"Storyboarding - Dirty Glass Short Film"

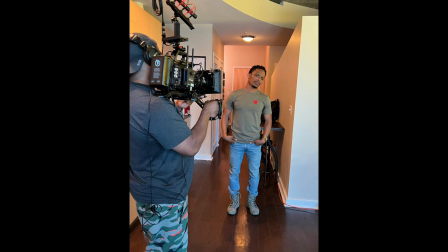[0:00]
Okay, I just wanted to make a quick video about the behind the scenes of the making of the Dirty Glass short film.
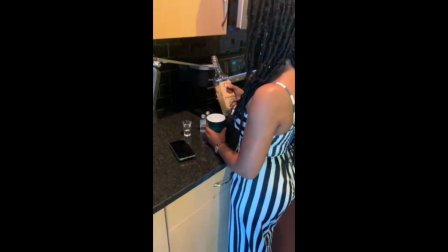[0:07]
First off, I want to thank D. Byers and Brittany Williams. They were the actors in this short film that we completed.
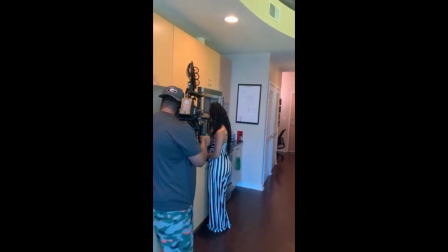[0:14]
Just the behind the scenes, my workflow, kind of what we did, how we did it, from the storyboard to creation.
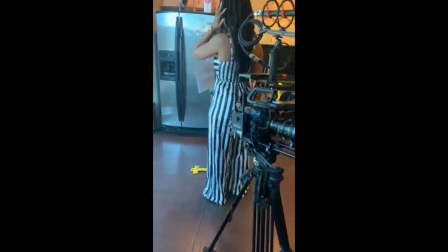[0:22]
I'll also cover some of the equipment we use for this. This was just a simple setup.
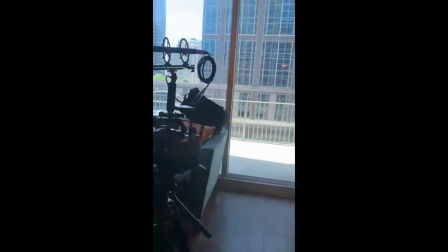[0:28]
It was just a one camera. We used the Ursa Mini 4K. It was just one camera shoot.
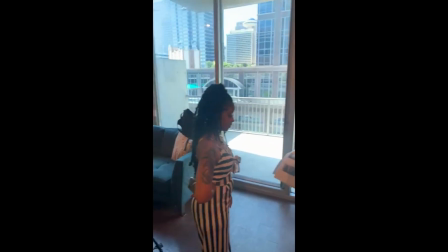[0:34]
If you look at the camera, it has a boom mic that's mounted to the top.
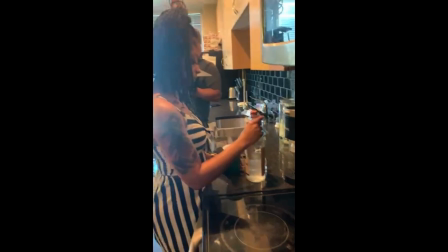[0:39]
I didn't have my normal audio operator, and it wasn't really necessary for this shoot.
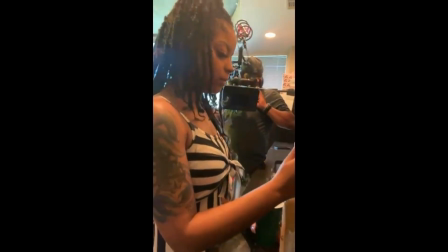[0:46]
So for the storyboard, I used PreViz Pro.
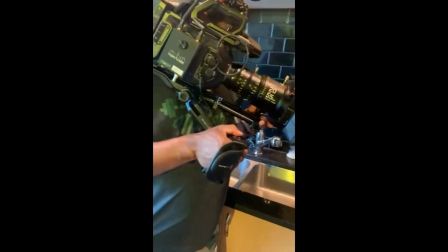[0:52]
This is not a sponsored video at all.
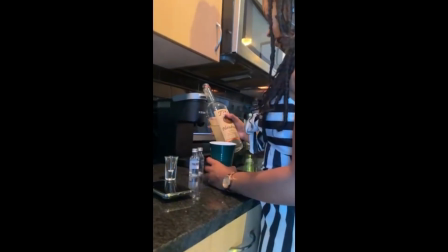[0:55]
It's just something I use for my workflow, how I storyboard from the script to the storyboard to the creation from the pre-production standpoint.
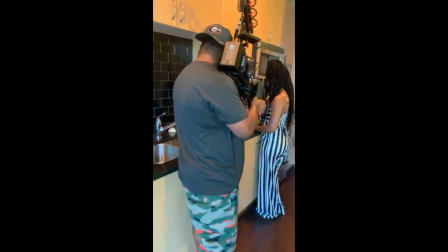[1:06]
And now I'll walk you through some of these shots. This is not the whole thing, but you can see the whole video and the whole film, short film in its entirety.
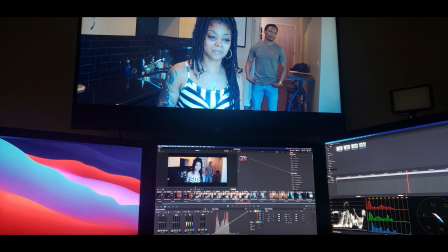[1:14]
I'll put a link in the description below to view the entire short film.
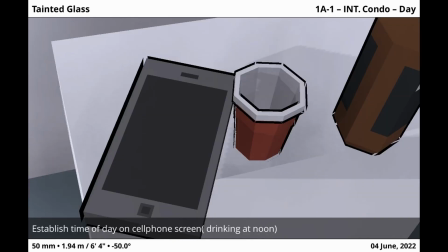[1:24]
Right here is the opening scene. I kind of wanted to establish what was going on in the opening scene by capturing the time of day
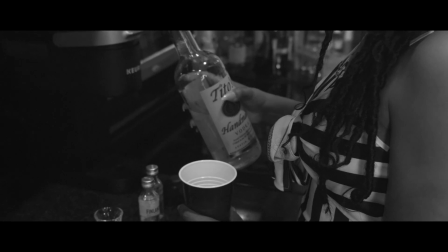[1:33]
that the actress was actually starting to drink. So it was a morning shot, so this was kind of that establishing shot.
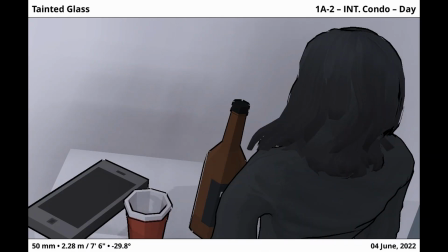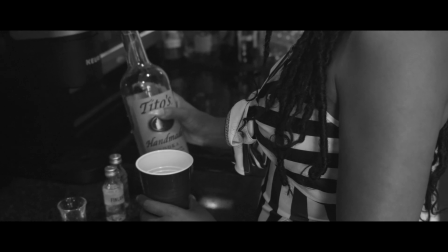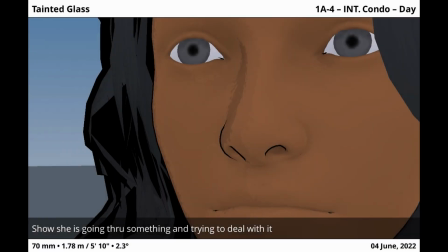[1:51]
This particular scene here kind of started off, I wanted to really show that the actress was actually going through something emotional.
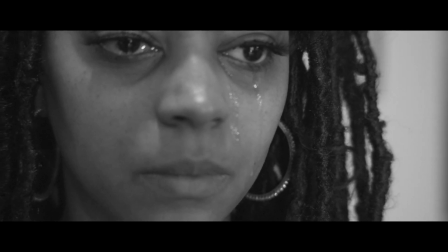[1:59]
So that's what this close-up, extreme close-up kind of shotty is to kind of let you see what she's kind of feeling.
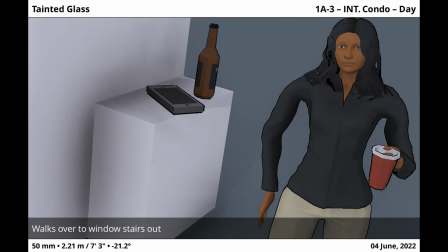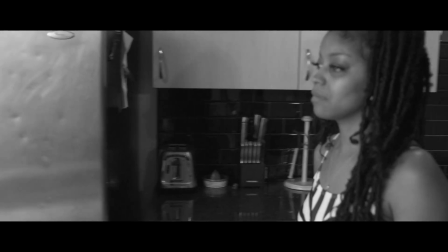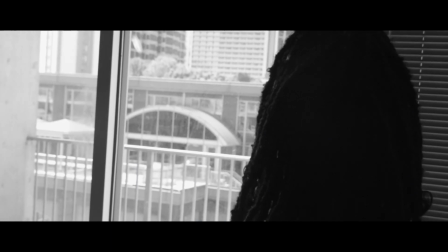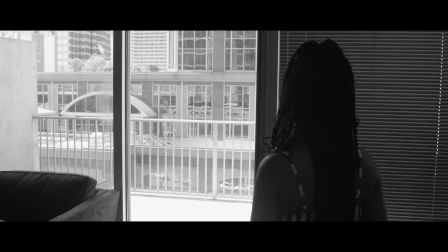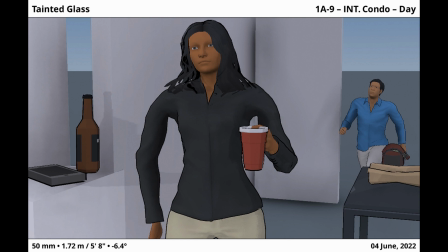[2:32]
This shot here just basically just showing the introduction of the second character as he as he comes on comes into the apartment.
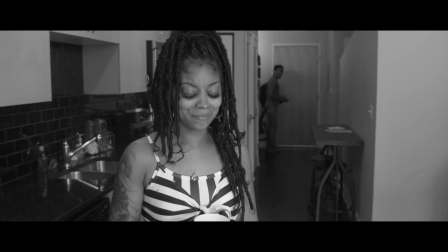[2:46] Hey, hey. I tried calling you. Everything okay?
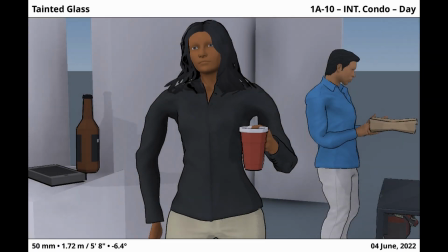[2:51]
Here I wanted to kind of show that he's unaware of any issues going on with her at the time.
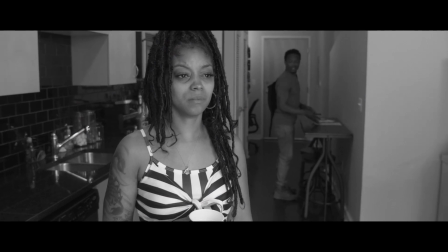[2:56] I was thinking maybe we can get a bite and eat us up. You hungry?
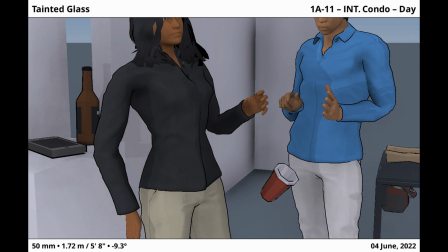[3:03]
The last couple of storyboard shots are just basically showing the frustration he has from her learning that she's been drinking.
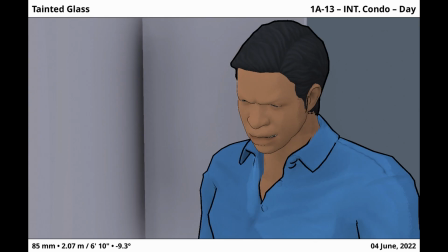[3:11]
Obviously, she has a history of drinking, and he's upset about that, so this kind of expresses it in this part of the film.
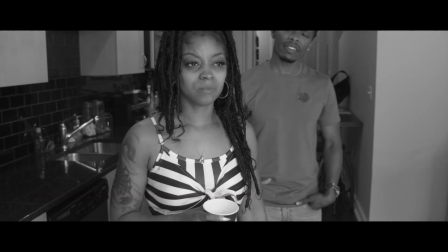[3:21] Yo, everything is okay?
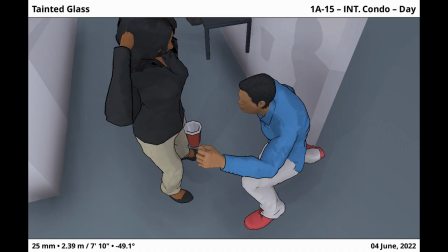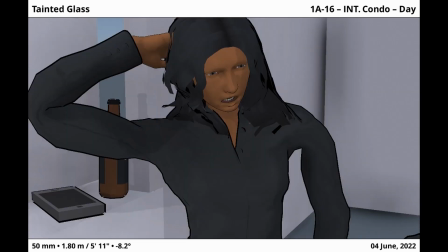[3:29] Yo, you been drinking? Yo, what is this? Nothing.
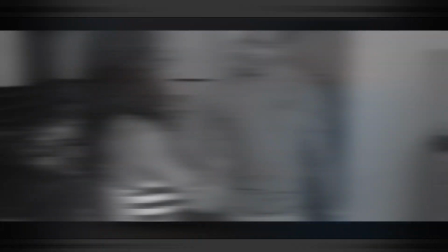[3:38] Yo, what's this?
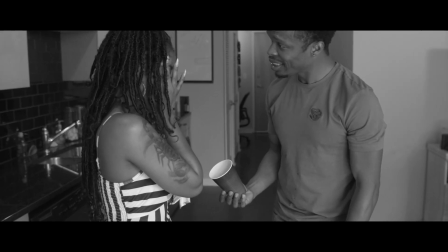[3:43] Yo, you been drinking? Yo, what is this?
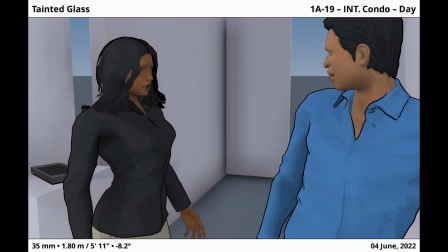[3:49] Nothing.
The closing parts of the scene is just kind of him coming back down from his frustration,
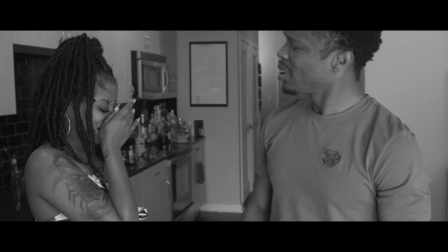[3:57]
trying to show her the upliftment she needs to help her get through what she's going through.
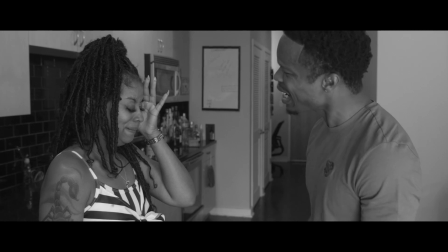[4:02] I just don't understand. Understand what, Tyra? Understand that?
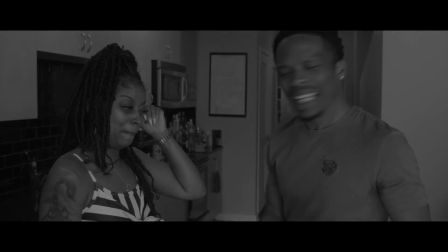[4:09] What?